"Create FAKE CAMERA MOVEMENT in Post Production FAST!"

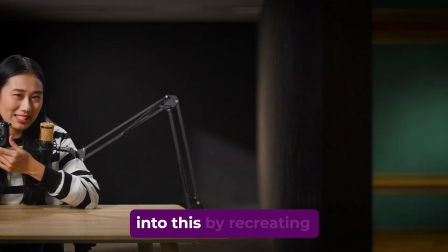Today, we're taking the still footage and turning it into this by recreating the conveyor belt effect.
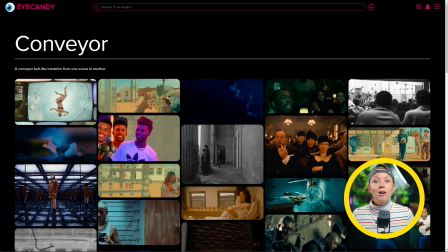Let's jump on in. So here are a few great examples of the conveyor belt effect being used.
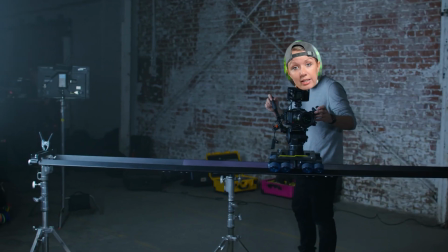Now, normally it is done practically by putting the camera on some rails and moving side to side.
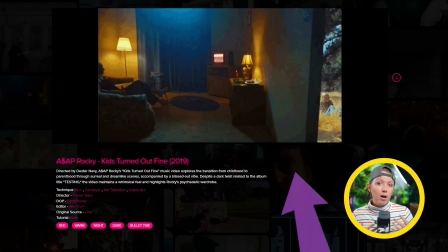And usually there's some object, a wall,
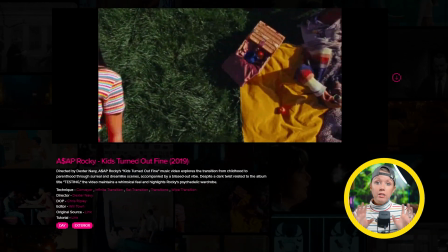or a person that's blocking that midpoint between the two different scenes, either horizontally or vertically. But what if you just have still footage? How can you recreate this effect just using post-production? So I'm going to show you a simple way of doing it inside of Premiere Pro first, and then we'll jump into a more advanced method inside of After Effects.
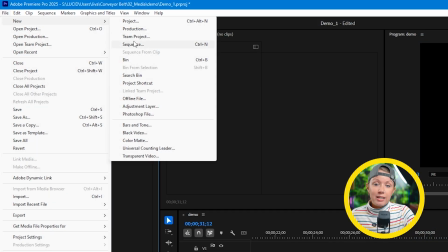So here in Premiere Pro, we need to make a sequence, but not just a normal sequence.
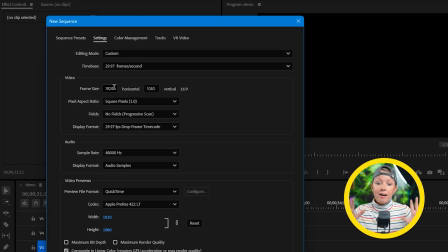We need to add more width because we're going to have more space on each side for each scene. So we have our sequence, but to make our conveyor belt effect more convincing,
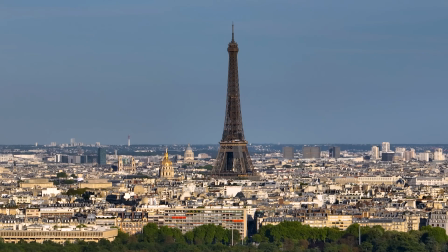we need to have some parallax movement between the background, middle ground, and foreground. So to do this, we need to make sure that we have assets where our subject is separated from our background.
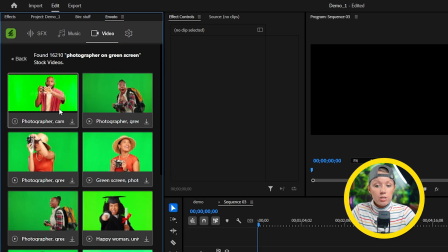So I'm going to open up our Envato extension here to find two green screen videos of our subject and also two background photos here to go along with them.
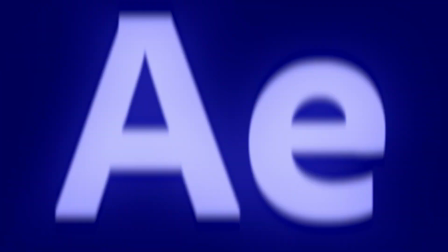If your shot has the subject and background together as one layer, what you can do here is mask out the subject with After Effects Roto Brush tool,
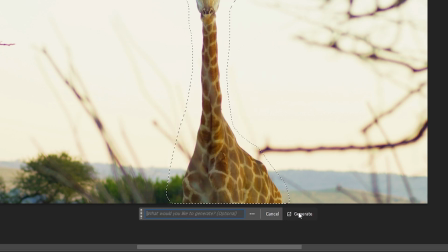and then you can use Photoshop's generative AI to fill in the space where the subject is to get your subject in the background on two separate
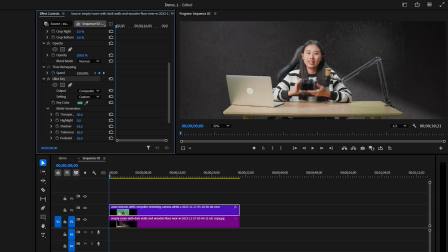layers. But for me, I'm just gonna drop in the footage for my first shot here and use the Alt key to get rid of the green background.
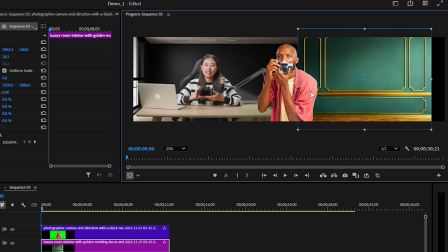So I'm going to do the same for this second shot and also move both the subject and background to the right. The final element that will help sell this whole shot is by also adding a foreground element.
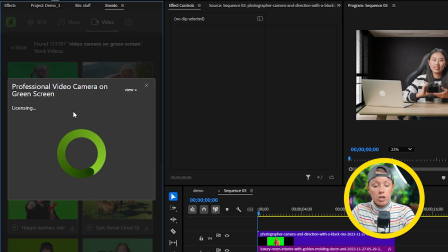So let's download this green screen camera to put in front of the first shot and another video of this dude here who will be our cameraman.
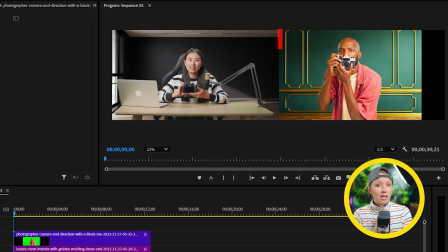But his main role here is to cover up that line between our two different scenes.
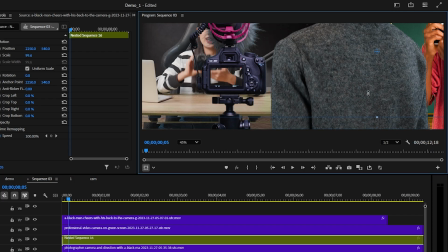For the camera video, I'm actually going to duplicate and nest our first shot here and place it in the camera screen so it looks like they're actually filming.
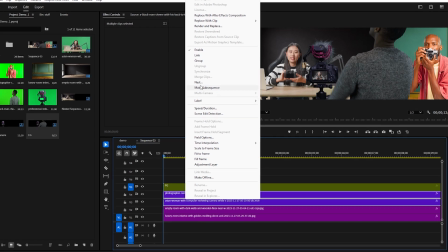Now that we have everything in place, we want to nest both our background layers together, same with the subjects and foreground elements. To get that parallax feel, we need each part to move at different speeds.
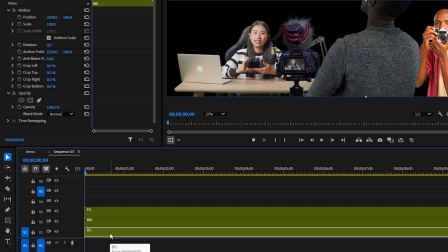So we'll keep the background nest still since whatever's in the back will move the least.
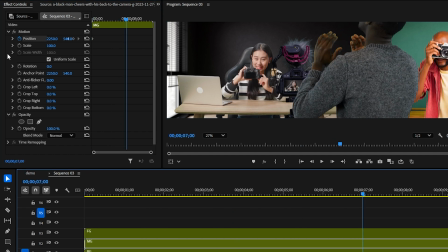And for our subjects, let's keyframe the position to have it move from right to left slowly. Same with the foreground, but with more distance. You can also click on motion properties to compare how far apart both keyframes are
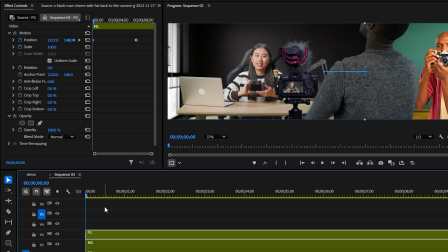from each other to make sure our foreground actually moves further than our subjects.
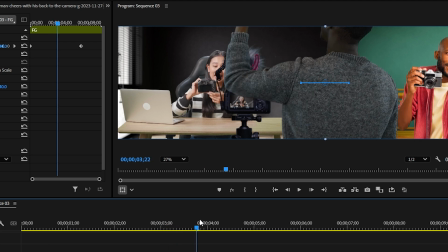And if at a certain point you see the background of one shot leaking past the foreground into the other,
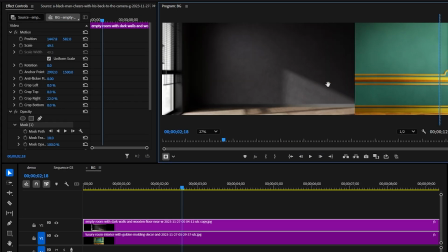go into the background nest, add a mask, and some keyframes to hide it behind our foreground.
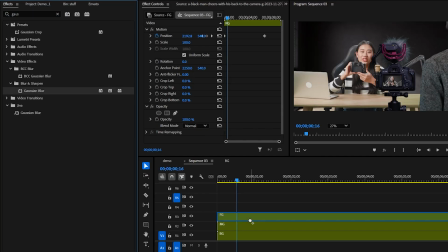Back at the main sequence here, let's add blur effects to our foreground and background nest. This way we can feel the depth between each layer.
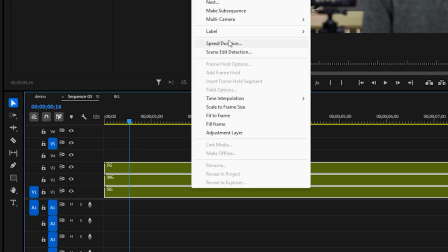Then select all three nests here and let's nest them into one final nest.
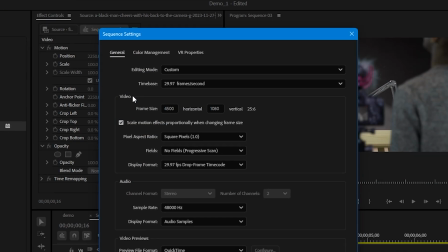Now we can change our sequence settings back to 1080p
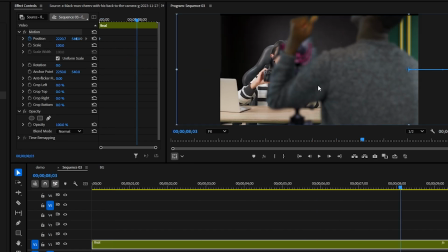and keyframe the position of this final nest to move from one shot to the other.
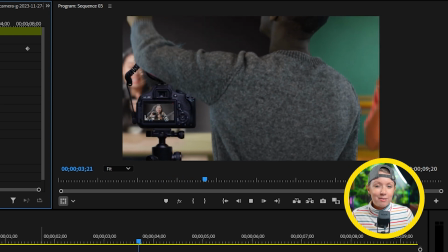Now, if we hit play, you'll see the conveyor belt effect in action with some parallax. Now, our shot is looking really nice and stylized, but how about we make it even cooler?
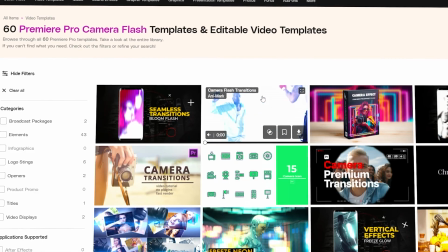Other than the stock footage and photos that I've used, I could go to Envato to grab some high quality pre-made templates.
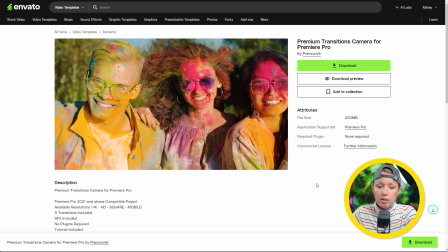For example, like this camera animation, which is perfect for the end of my sequence.
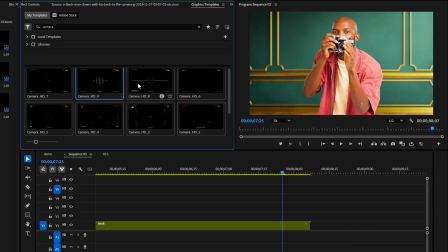I can easily download this and just copy the effect over and place it on top of my edit. Let's add some more.